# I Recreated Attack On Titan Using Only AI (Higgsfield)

Now the next scene is one of my personal favorites from the whole show, so I hope the AI does it justice.
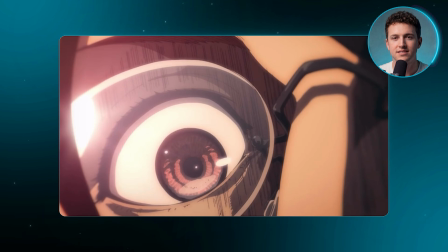I'm using this screenshot from season 4, where Hange decided to stay behind alone and hold off the Titans. And before she goes, Levi places his hand on her chest, demonstrating the dedicate your heart salute, which was his way of saying goodbye. It's the most emotionally loaded moment in the entire show for me, and I wanted to see what it looks like in live action and if the weight of that goodbye is carried by actual human faces.
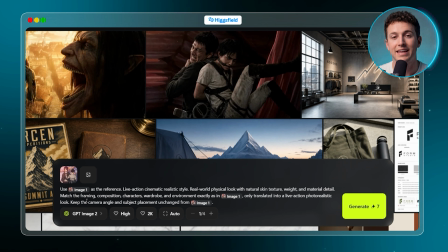Back in the image generation, upload your screenshot, paste in the prompt, and hit generate. There's something about seeing this in live action that makes it hit differently.
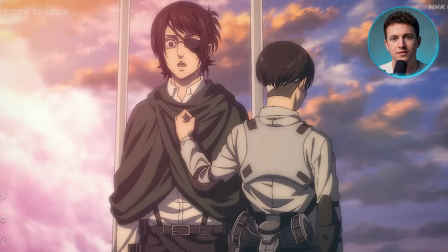In the anime, the art style carries a lot of the emotion, but here, since it's just 2 people, it feels more raw.
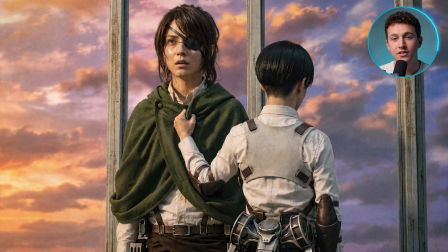It even got their height difference right, which is quite funny. The only thing it did wrong was that the AI mistook Hange's spears for iron poles, and it added a third one on the right. But honestly, the main focus is our two characters, so let's animate them.
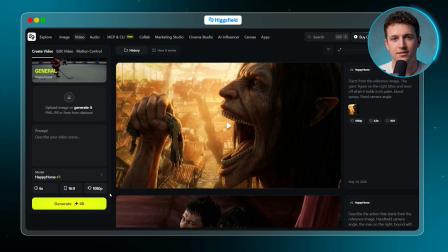Back to video generation with the same settings, upload the image and paste in the prompt.
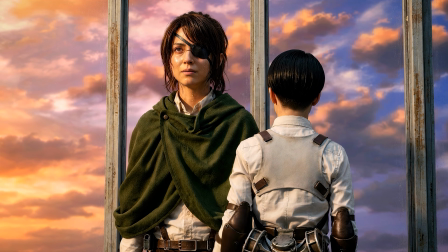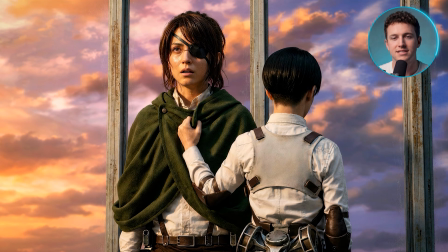The determined expression is everything in this clip. Hange's whole arc in the show is about someone who loves life, and choosing to die so that others can live makes it come full circle, and that expression carries all of that.
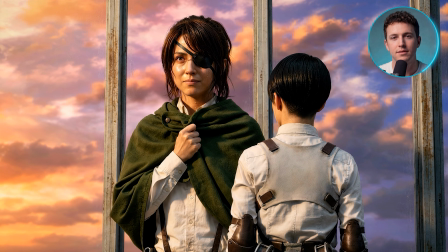She looks happy with her decision, which means that the AI recreated it perfectly. The next scene is a completely different kind of moment. It's very calm with little action and movement, but it affected the whole tone of the series going forward.
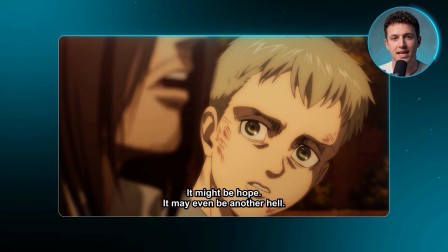In Season 4, we see Eren for the first time in years, and he's unrecognizable, with long hair, facial hair,
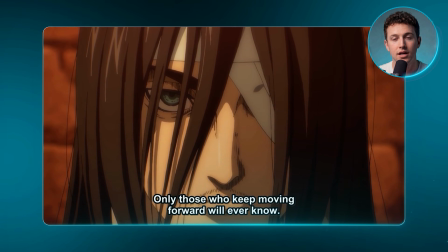one eye covered with bandages, and an expression so dull you would never think this was the boy full of life we're so used to seeing. It's the moment you realize the vibe of the series has shifted completely. I have this screenshot right here, which is a close-up frame of Eren's face.
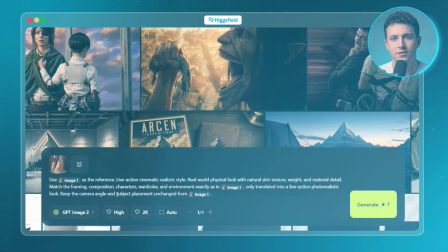I'll upload it, paste in our prompt, and generate. This is the one that surprised me the most.
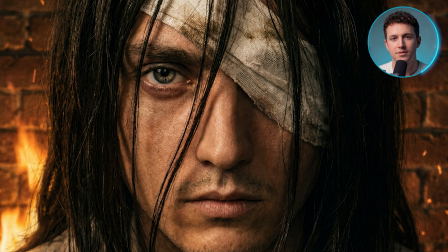The Season 4 Eren design is so specific that I wasn't sure the AI would be able to translate it faithfully, but somehow this looks exactly like him. It's like a casting director found the exact right person for this role. The bandage looks realistic, the hair falls the right way, and that cold expression is completely intact. If you showed this to someone who'd never seen the anime, they'd assume it was a still from a real film.
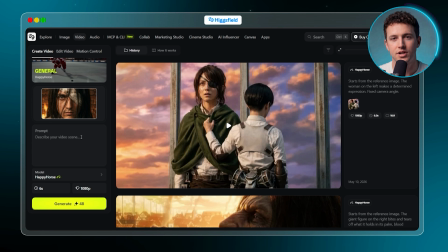Now to bring it to life, upload the image in the video generation workspace and set your settings.
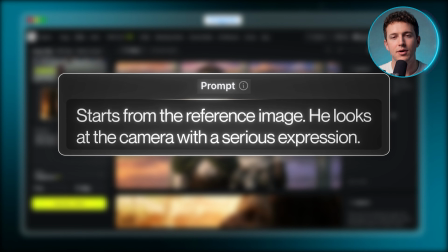I'll paste in this prompt and generate.
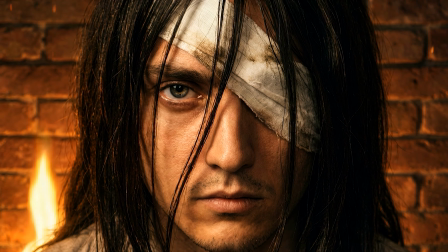There's almost no movement in this clip, and that's exactly what makes it work. He just looks at you.
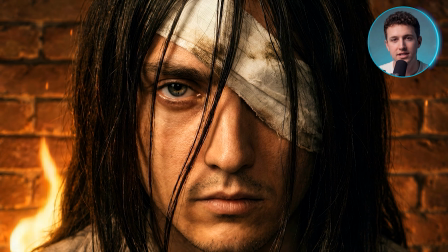And because the AI has rendered him with that level of realism, it carries the same weight as the original scene. That's Eren Yeager in Season 4. And now we're ending on the one that started everything. The scene that made millions of people realize this show was something completely different.
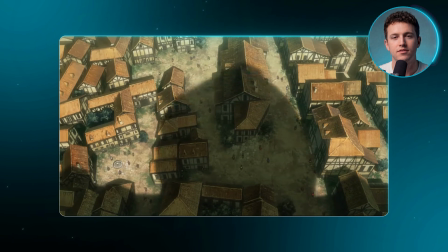The Colossal Titan reveal in Episode 1 is one of the most iconic moments in all of anime.
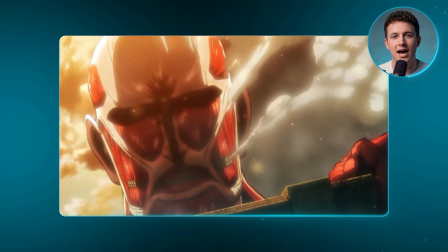Something so enormous it shouldn't exist, staring down at a city full of people who have never seen anything like it. This is one of, if not the most important scenes in the whole show, so let's see if the AI can replicate it.
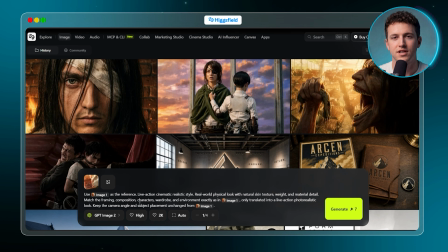I'll upload this screenshot and generate with GPT Image 2 using our prompt. I genuinely didn't expect this to work as well as it did.
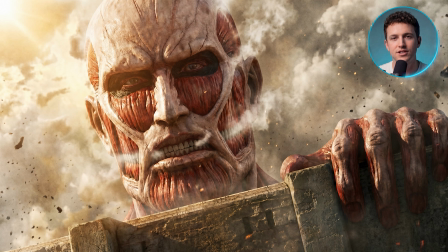The Colossal Titan is one of the most visually extreme designs in the show, and translating that into photorealism felt like it might be a step too far, but the result is honestly very accurate. The scale is there. He has his iconic steam, and the gritty texture carries the whole image.
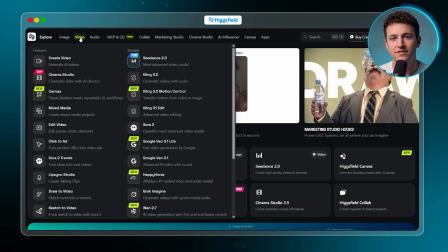This is the most insane result we've made so far. Now back to video, upload the image, and paste in the final prompt.
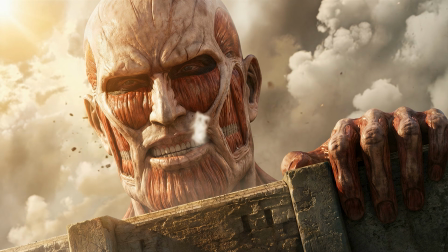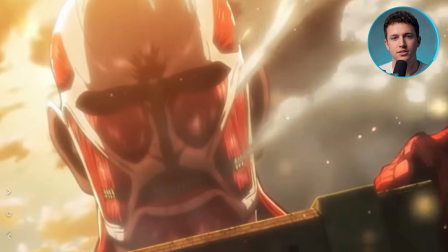The smoke is what sells it for me. In the anime, the steam coming off the Colossal Titan is one of its defining visual features, and the AI was able to recreate it. And the grin he gives to the camera is very intimidating. Now that all of our clips are done, let's assemble them into a final edit.
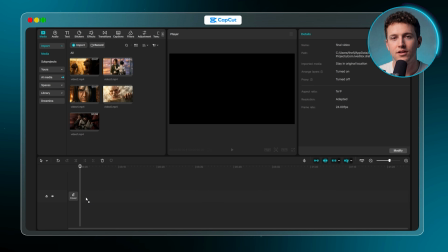For this, I'm using CapCut, but use whatever editor you're comfortable with. Drag all 5 video clips into your timeline and arrange them in whatever order you like for your final edit.
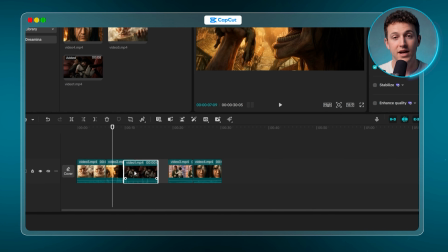I want to make something that looks like a trailer, so I'm arranging them in the show's chronological order.
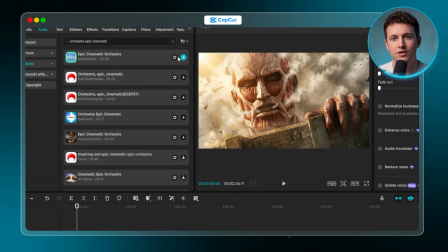Add some music underneath, something orchestral and cinematic that matches the tone of the show. Now let's look at our final result.